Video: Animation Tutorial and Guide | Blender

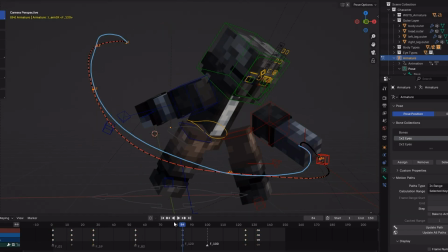0:00 Hey everyone, welcome back to another video. In this tutorial, I'll demonstrate the basic process of animation and useful tools that you can use inside Blender.
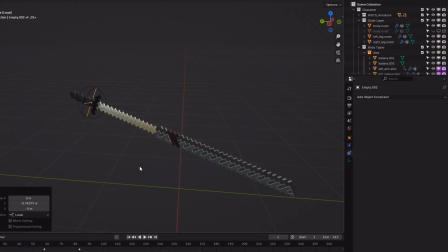0:07 I'll be talking about the four stages of animation, briefly explaining their purpose and significance.
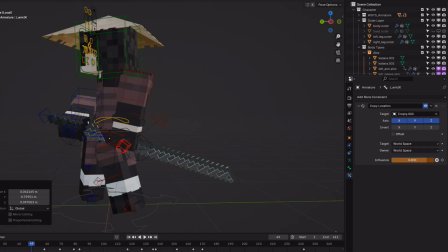0:13 And then I'll show you Blender tools that are essential for animation workflow.
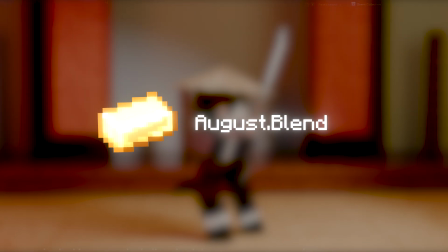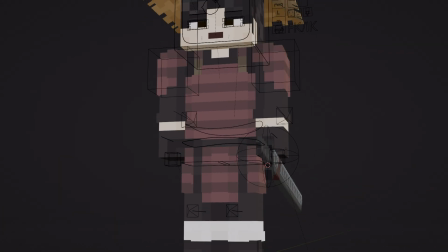0:24 For this tutorial, I'll be using my own custom rig, but you can follow along with any rig that you have, as long as you have control to whatever kinematics you're comfortable with, and I'll provide an example that we can break down together.
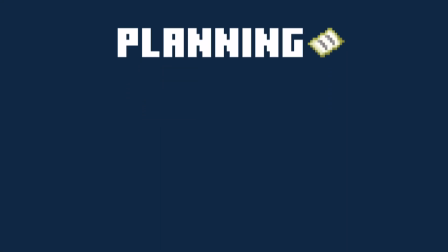0:35 Our first stage is going to be planning. This is where you prepare the outline of your animation.
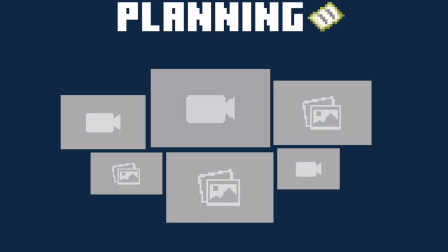0:40 Gathering references can give you direction when it comes to posing or staging your scene.
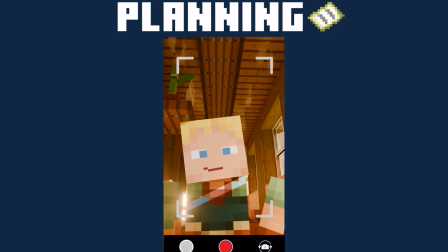0:44 It's also recommended to make one for yourself for better results. The things you have to consider are your frame rate, film duration, and resolution.
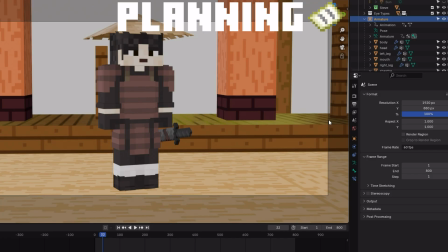0:52 I had mistakes in the past where I would change these parameters mid-production, which slowed me down a lot since I would have to make certain adjustments to fit the changes I made.
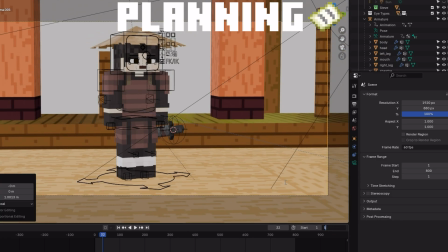1:01 Only make changes when it's absolutely necessary. Having foundation gives you more direction and saves time in the long run.
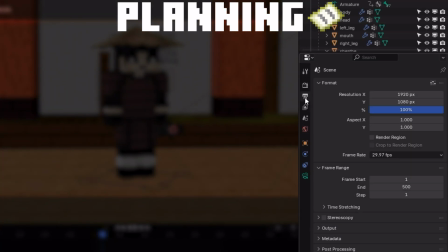1:07 For the example, I'll be using cycles with a frame rate of 60. The duration will be between 6 to 12 seconds, and the aspect ratio will be 2.35 by 1 for a filmic look.
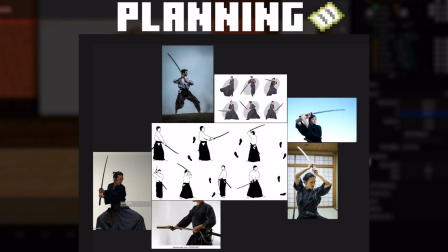1:19 I wanted to animate a samurai posing with his katana, so I gathered a bunch of references that can help me understand the stance and posture that they hold when wielding the blade.
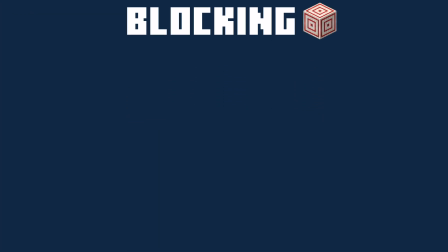1:27 Our next stage will be blocking. This is where you prepare the timing of each pose and block out key points of your movement.
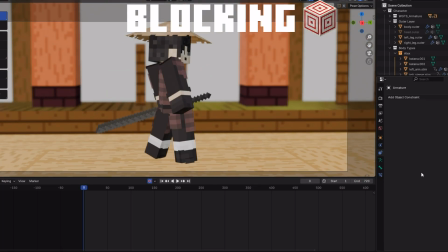1:34 This gives you feedback and make necessary adjustments without overcommitment. I preferably use markers in the timeline so I get the idea of how I want to block out my poses.
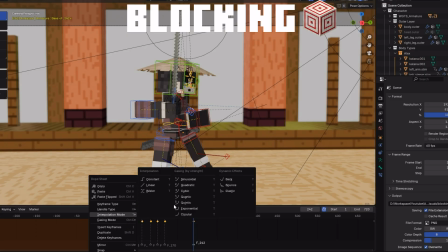1:43 I then keyframe my poses and set them to constant to prevent interpolations. Once I've done blocking out my poses, we then proceed to the next stage.
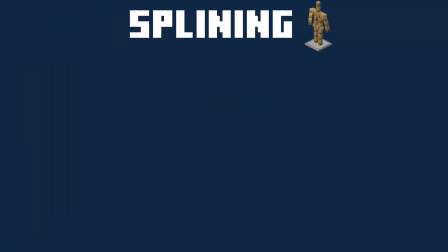1:51 The splining stage would be the most challenging, since you'd have to refine the keyframe interpolations without losing their timing.
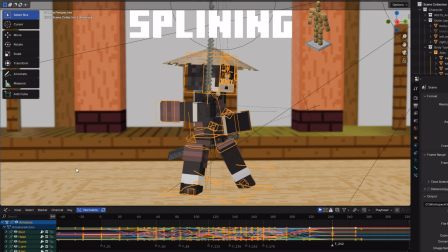1:57 Blender's way of handling bezier curves doesn't help either. Most of the time, you'll have to compensate for it.
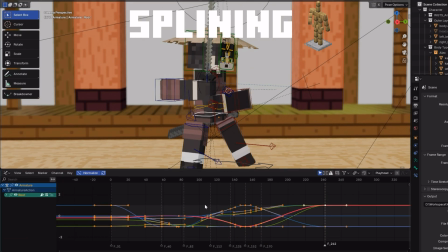2:02 The graph editor will be your bread and butter in this stage. The normalize also helps you edit the size of the graph. I usually adjust the location and rotation separately. Depending on the purpose of your movement, you'll have to decide to slow in and slow out between the keyframes.
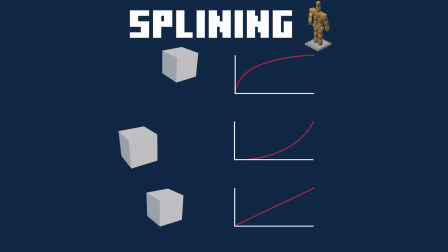2:17 When it comes to understanding keyframe interpolations, the basic idea here is to know how the shape of the curve travels in between.
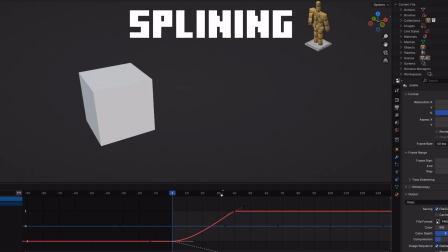2:24 If we put a flat stress on the first keyframe, we get a slow out, giving it momentum to speed up.
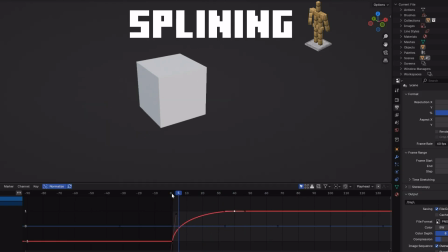2:29 If we put it against the keyframe, we get an acceleration. Every shape has its own purpose, based on the kind of timing you want to achieve.
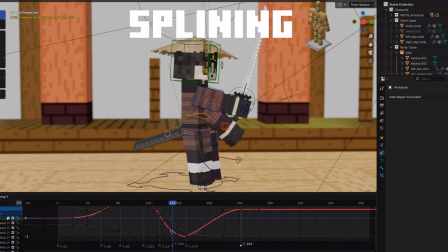2:36 It takes a bit of time to get used to, just play around it to see what works.
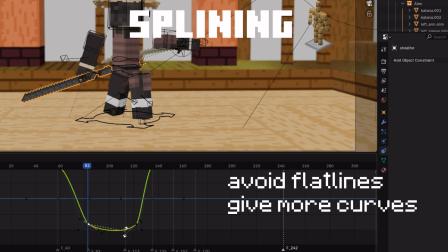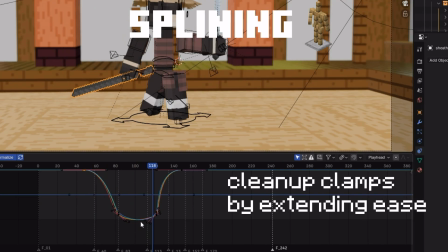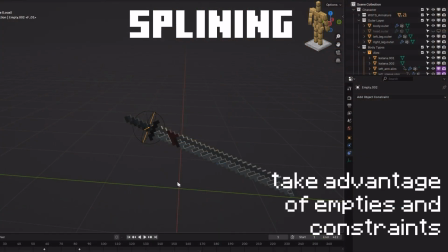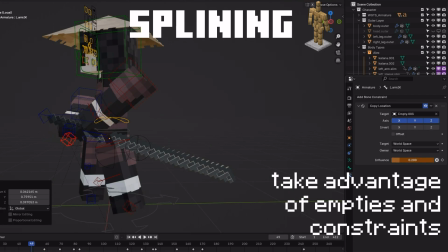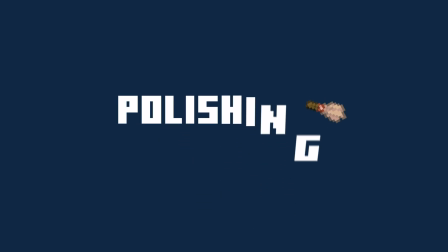3:28 Finally, we move on to polishing.
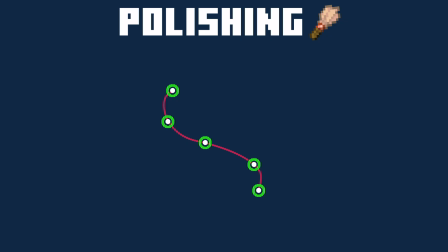3:30 This stage is where you refine and add more emphasis to your keyframe by implementing anticipation, overlaps, follow-throughs, and arcs. Anticipation is where we prepare the main action by adding preparatory motions. The movement is subtle, but it feels more natural.
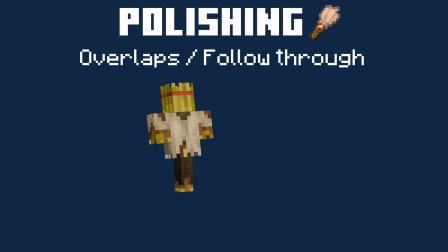3:47 Overlap and follow-through is where the extended objects have drag during and after the motion, by delaying and adding extra movements to the action.
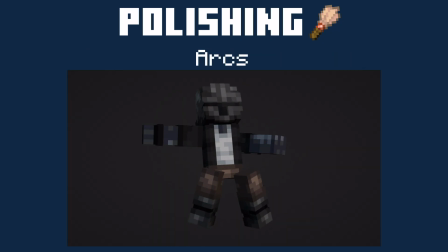3:54 Gives it more weight and substance. Arcs is when we apply circular motion to our movements, as it adds fluidity and gives appeal.
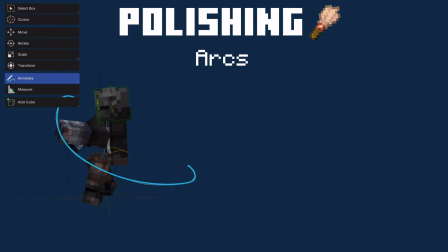4:02 You can practice by drawing out arcs using the annotation tool, and let the arc guide you through your polish.